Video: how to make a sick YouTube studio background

I got a message from one of the hyenas in the Discord server, basically asking if I could do a video or a blurb about some of the stuff in the background, like the Gamer Subs panel. I realized I actually haven't done an updated studio tour since 2 or 3 years ago when I made that first video. Don't watch it, I'm dancing in the beginning of it because I still had the light in my eyes back then. But there's actually quite a few things back here that you see on camera and a number of things that you don't, that I think might be interesting to explain to you, both just to show off some of the stuff that you see in every video, but also to talk just a little bit about set design. For any of you guys who are setting up your own little comfy office space, Twitch stream, YouTube, or what have you, how can you make it so that your background looks as nice as some of the people who understand lighting and dynamic focus and what have you, and some of the people who just stick a poster behind them and then it all looks a little bit flat. First of all, just to give you guys an entire picture of what you're seeing here,
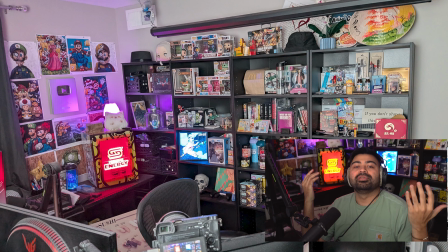here is an image of what my entire corner of this room looks like, what is effectively my working area, my YouTube studio, my Twitch stream background, whatever you want to call it. It is 3 Target bookcases that are like 5 shelves each,
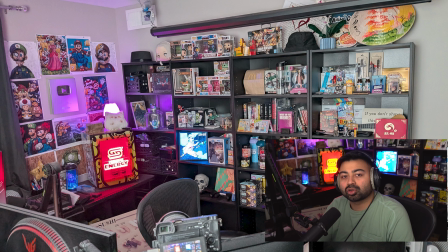as well as a 4th bookcase all the way in the corner that I stole from a dumpster because it looked in relatively good condition, all piled up behind me. Those 3 in the middle used to be the only ones that I had, and that was back when my camera was over here and I was looking directly at it.
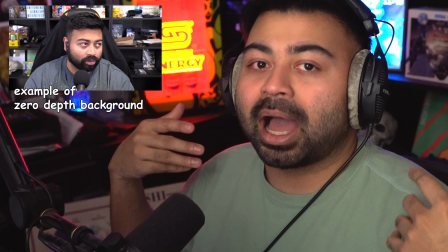And I made the decision to not have the bookshelves be directly behind my face because I wanted a little bit more depth to the image.
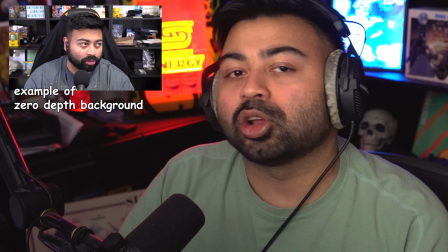And this is one of the major key things you should pay attention to if you want to make your background look interesting on camera, is you want to provide some depth.
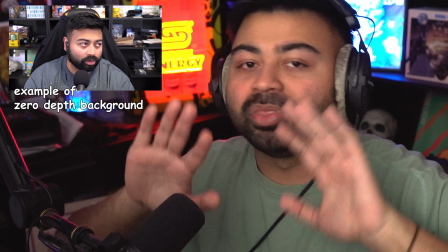There should be not just one flat, this is behind you and this is you as a person, but there should be some things that are a little bit closer to the camera, some things that are a little bit farther away from the camera, not on one perfect even plane. You want to give it a teeny bit of an angle so that you don't seem like somebody who is just sitting in front of a green screen, because at the end of the day,
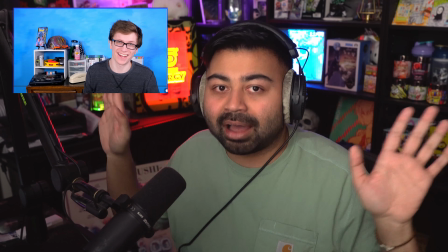if everything behind you is just going to be on one flat level, you might as well just stick a picture behind you.
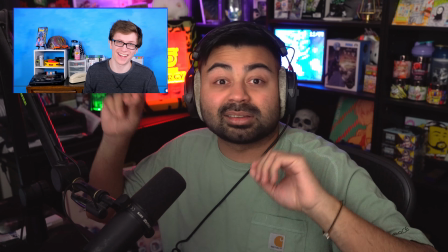Why take the time to spend hundreds of dollars and meticulously put together little bits and pieces of all of your niche
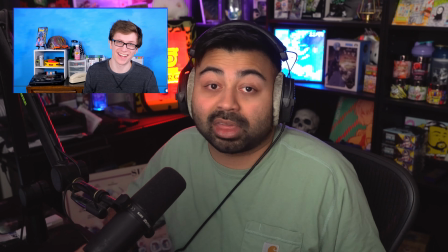interests on the shelf behind you if people are just going to think that you're sitting in front of a green screen? That's a bit of a waste,
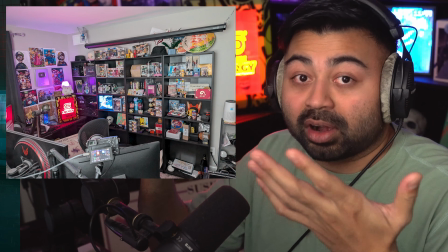right? The reason I initially started with my camera right in front of me with everything flat is because I initially had a green screen.
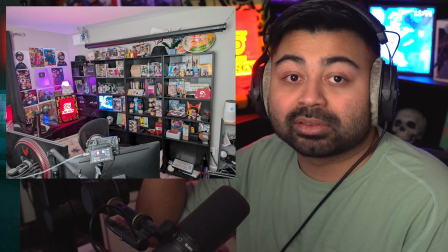In this image, you can actually see one of the first things I put into this room when everything was empty
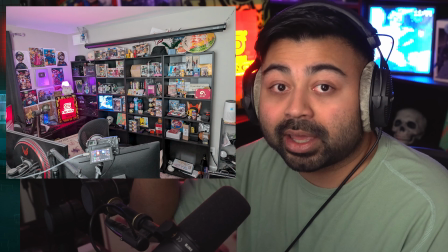was I hung a green screen from the ceiling way up above where the camera would ever see,
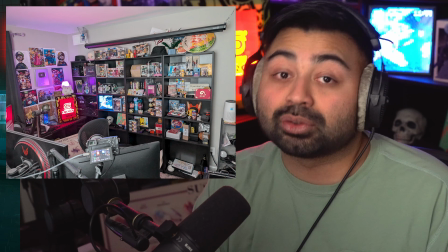so that I could just yank that thing down and have a green screen when I wanted it and then throw it away when I didn't.
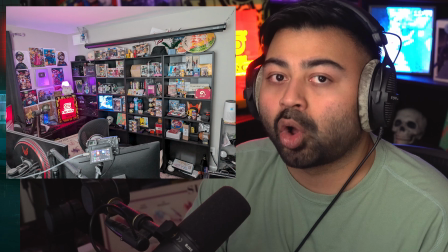But even back then I realized, hey, there's going to be a point where I might not be using the green screen all the time, so I left enough space behind the green screen to put all of these shelves.
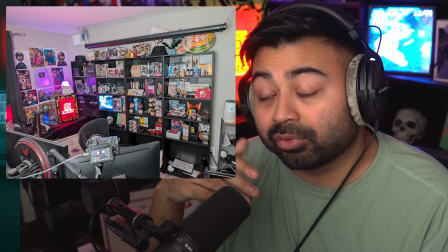And then as time went on and I decided to sort of forego the green screen altogether
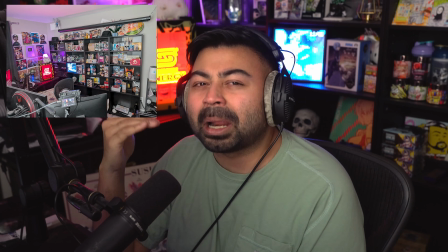and make my background the more permanent background to the sorts of videos that I made,
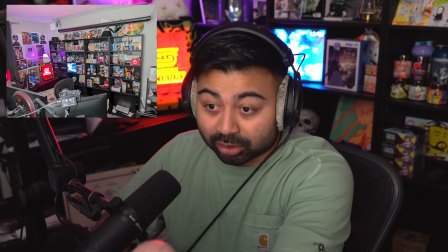I moved my camera over here to the side where you see it right over my left monitor in this picture,
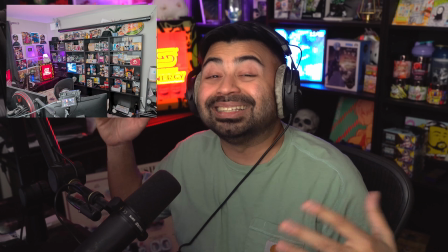so that I could have a little bit more depth to everything behind me.
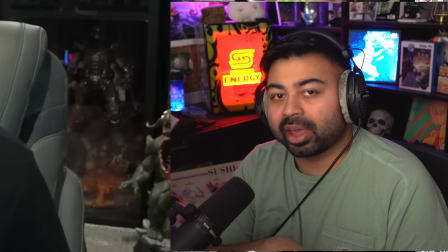Now, having depth isn't the only thing that is important when you're setting up your studio.
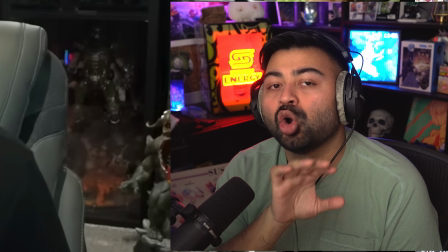One of the things that I wanted to be very clearly dictated with my background was bright colors, neon,
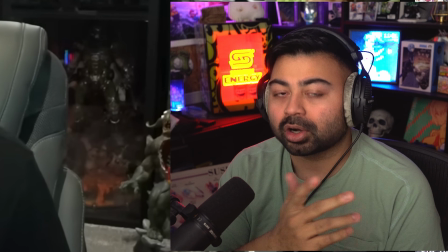vibrancy, overly saturated, all of this, for a couple of reasons. A, I am not a white guy.
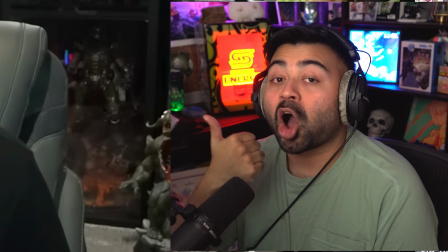I am not Caucasian,
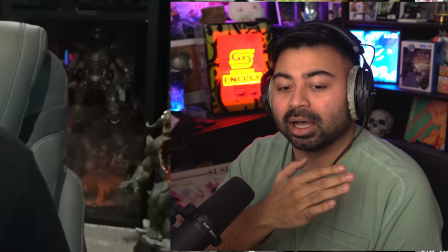and so I end up looking sick if I don't have a certain amount of saturation in the video that is portraying me.
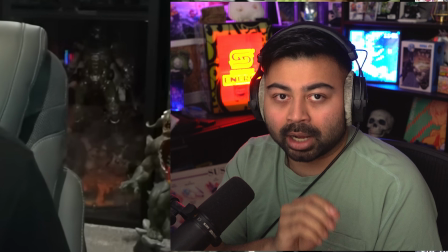In a perfect world, I would have color grading. I would have professionally done perfect color representation with my camera that
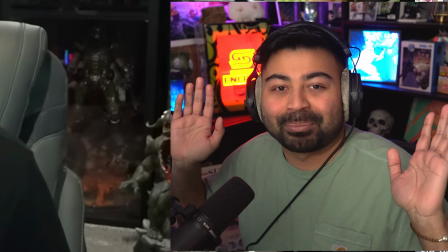makes it so that I look the perfect amount of macchiato brown as I should do.
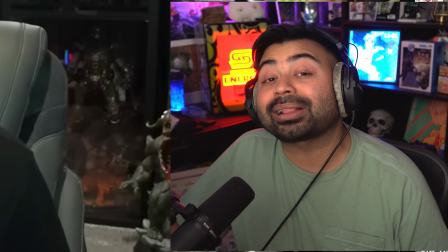But in a lazy man's attempt to quickly be able to accomplish that, I up the saturation.
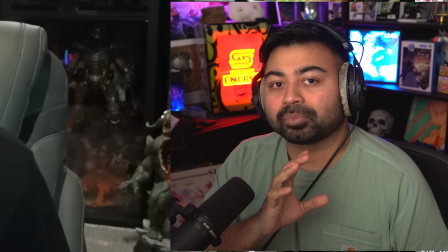I increase the depth of the color intensity on my camera so that my face looks not flushed out,
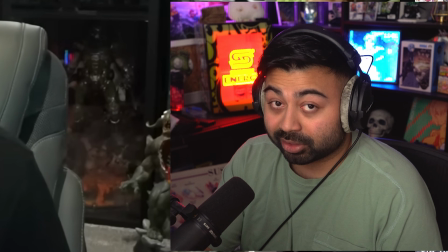as it were. Some people can get away with this look, most notably Moist Critical here,
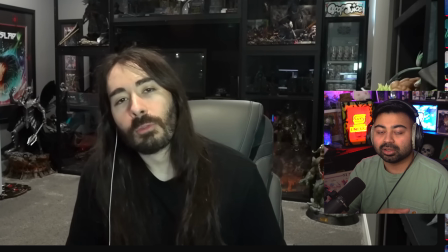and it ends up working out because he uses a slightly lower quality webcam, and you know, his entire thing is that he isn't trying to be super high production, and it works for him. But for me personally, I did not like this very black, white,
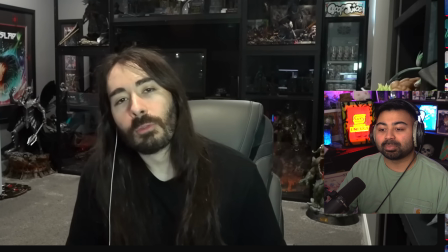and gray aesthetic that comes along with people that don't have any lights or any bright colors. You can see Moist behind him actually has a poster. He has gamer subs behind him. He has action figures and everything, but everything looks a little bit dull and a little bit muted because he doesn't have the intense lights
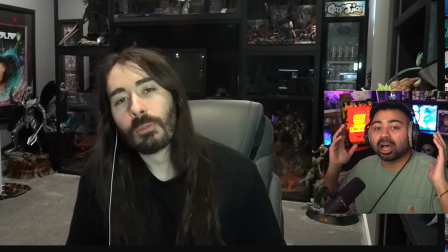on him that would allow him to properly illuminate everything and give it the color that it deserves. Now, that's a look that he's going for. That is a look that I would recommend you try to avoid.
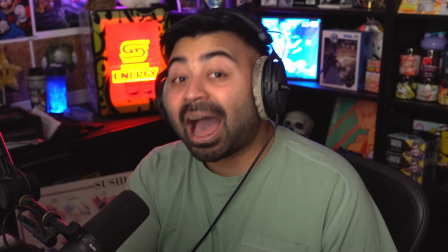Do your best to let the things in your background that have color show off their color, if that's what you want.
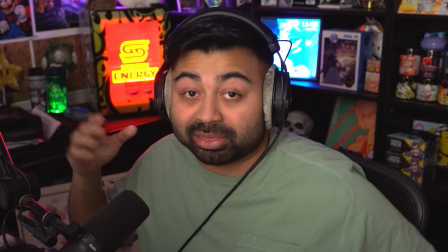If you want to go for a complete black and white look, that's chill, but this, in my opinion, is much more fun to look at,
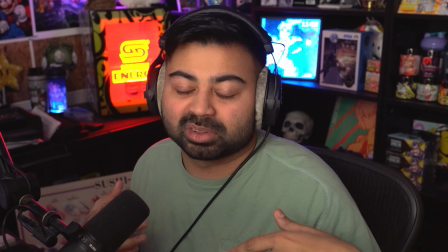even though the sort of videos I make is more stuff people listen to and just throw on their second monitor.
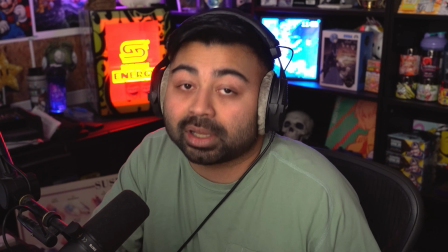I feel like little things like this that show that you pay attention to the sort of videos that you're putting out make a big difference to people that click and watch your videos.
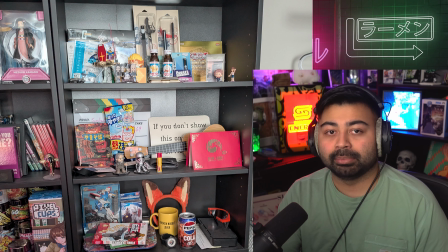So here is the first of 4 bookshelves that I have behind me. This is actually the one that is furthest this direction. You actually can't see this one on camera, and so as a result, this one ends up being filled with things that don't really have enough significance for me to want to show them on camera.
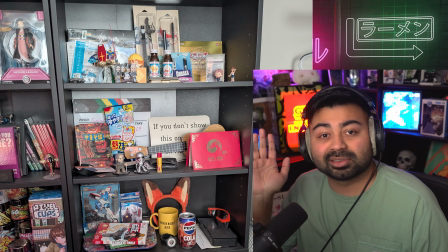I, at this point, have enough things behind me that I could swap around most anything and it would still be nice and colorful and true to the aesthetic that I am going for.
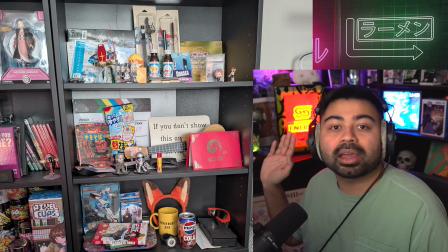But the vast majority of everything that is behind me here is gifts that were given to me either by sponsors or by very nice hyenas on Patreon. I used to do P.O. box unboxings.
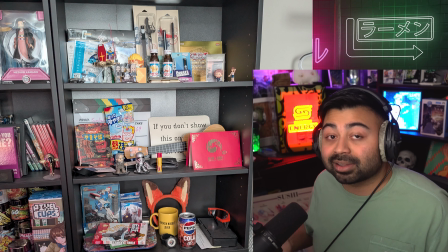There's actually a P.O. box linked in my Discord and in the description if you guys ever want to send me gifts and put stuff on the shelf behind me. That is always a thing that you can do. But a lot of the things that are on my shelf, 90% of it is stuff that people have sent me or video games and manga,
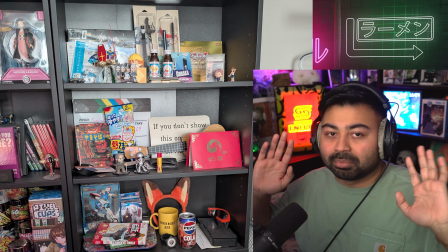and then 10% of it is just storage, just toys and cables and stuff that I didn't have space for that are on the bottom shelves and what have
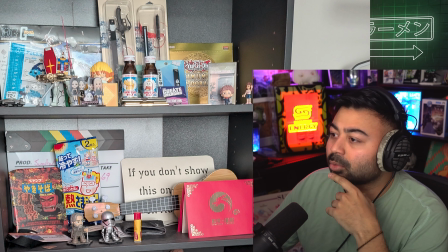you. On this first shelf, I've got a number of things that were sent to me by Angie on Patreon. She's the one who's made the cards that you'll see in a bit, but I've got miniature replicas of some swords from Demon Slayer and Attack on Titan. I've got some gun PLAs, a little Lego Vaporeon, Yu-Gi-Oh card boxes.
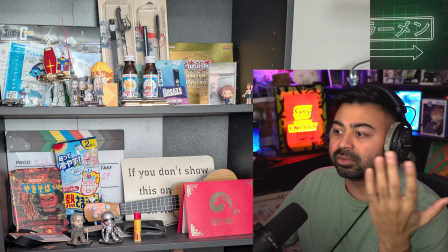There's a little anime figurines, a number of things that were sent to me by Mudan,
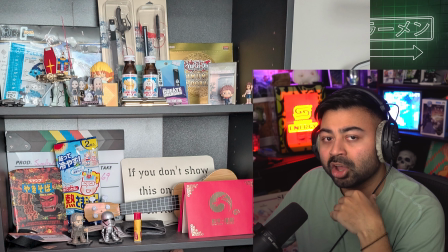the editor for Trash Taste, while he was doing his 365 days vlogging in Japan.
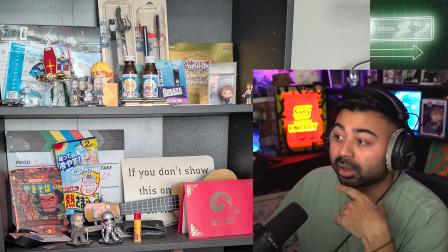He did a video where he sent me a bunch of stuff from Japan, and I still have the little Pokemon juices up at the top there, that spicy ramen.
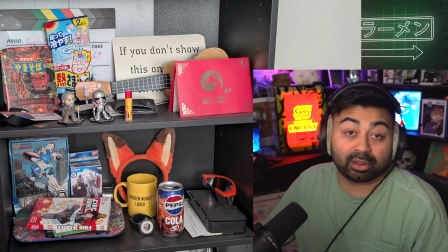I just found the first copy of Fire Force at a thrift store the other day, so that's still sitting there.
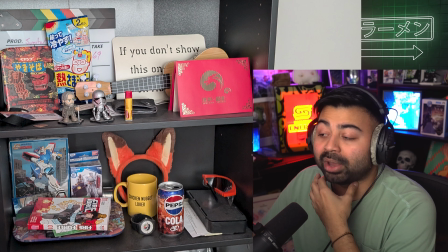Those ears are from Zootopia 2 that my wife took me to see on my birthday, and you know, just a bunch of other stuff. That red card there is actually a thank you card I got Donghua Zhilong. How could I forget? The industrial glycine company that sent me some swag after I made a TikTok talking about the memes that went viral from their TikToks.
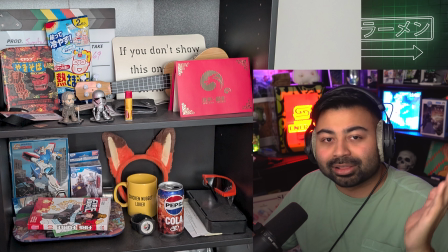They sent me a nice signed card, which is chill. That's the ukulele from the episode that I did talking about Colleen Ballinger. There's a lot of teeny little bits and pieces from videos behind me if you are well enough in the know.
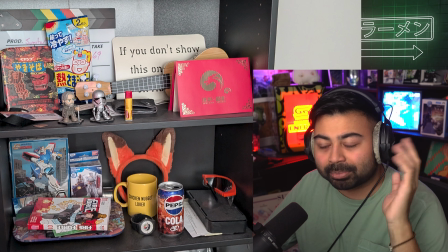That sushi Rolex from one of the episodes I was talking about watches, you know the vibes.
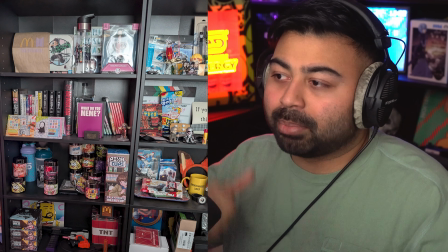Shelf number 2, this is the shelf that is directly behind me, or one of the 2 shelves that are directly behind me.
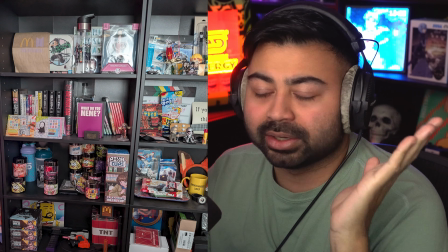The top is just a number of things from Demon Slayer and Naruto that have been sent to me.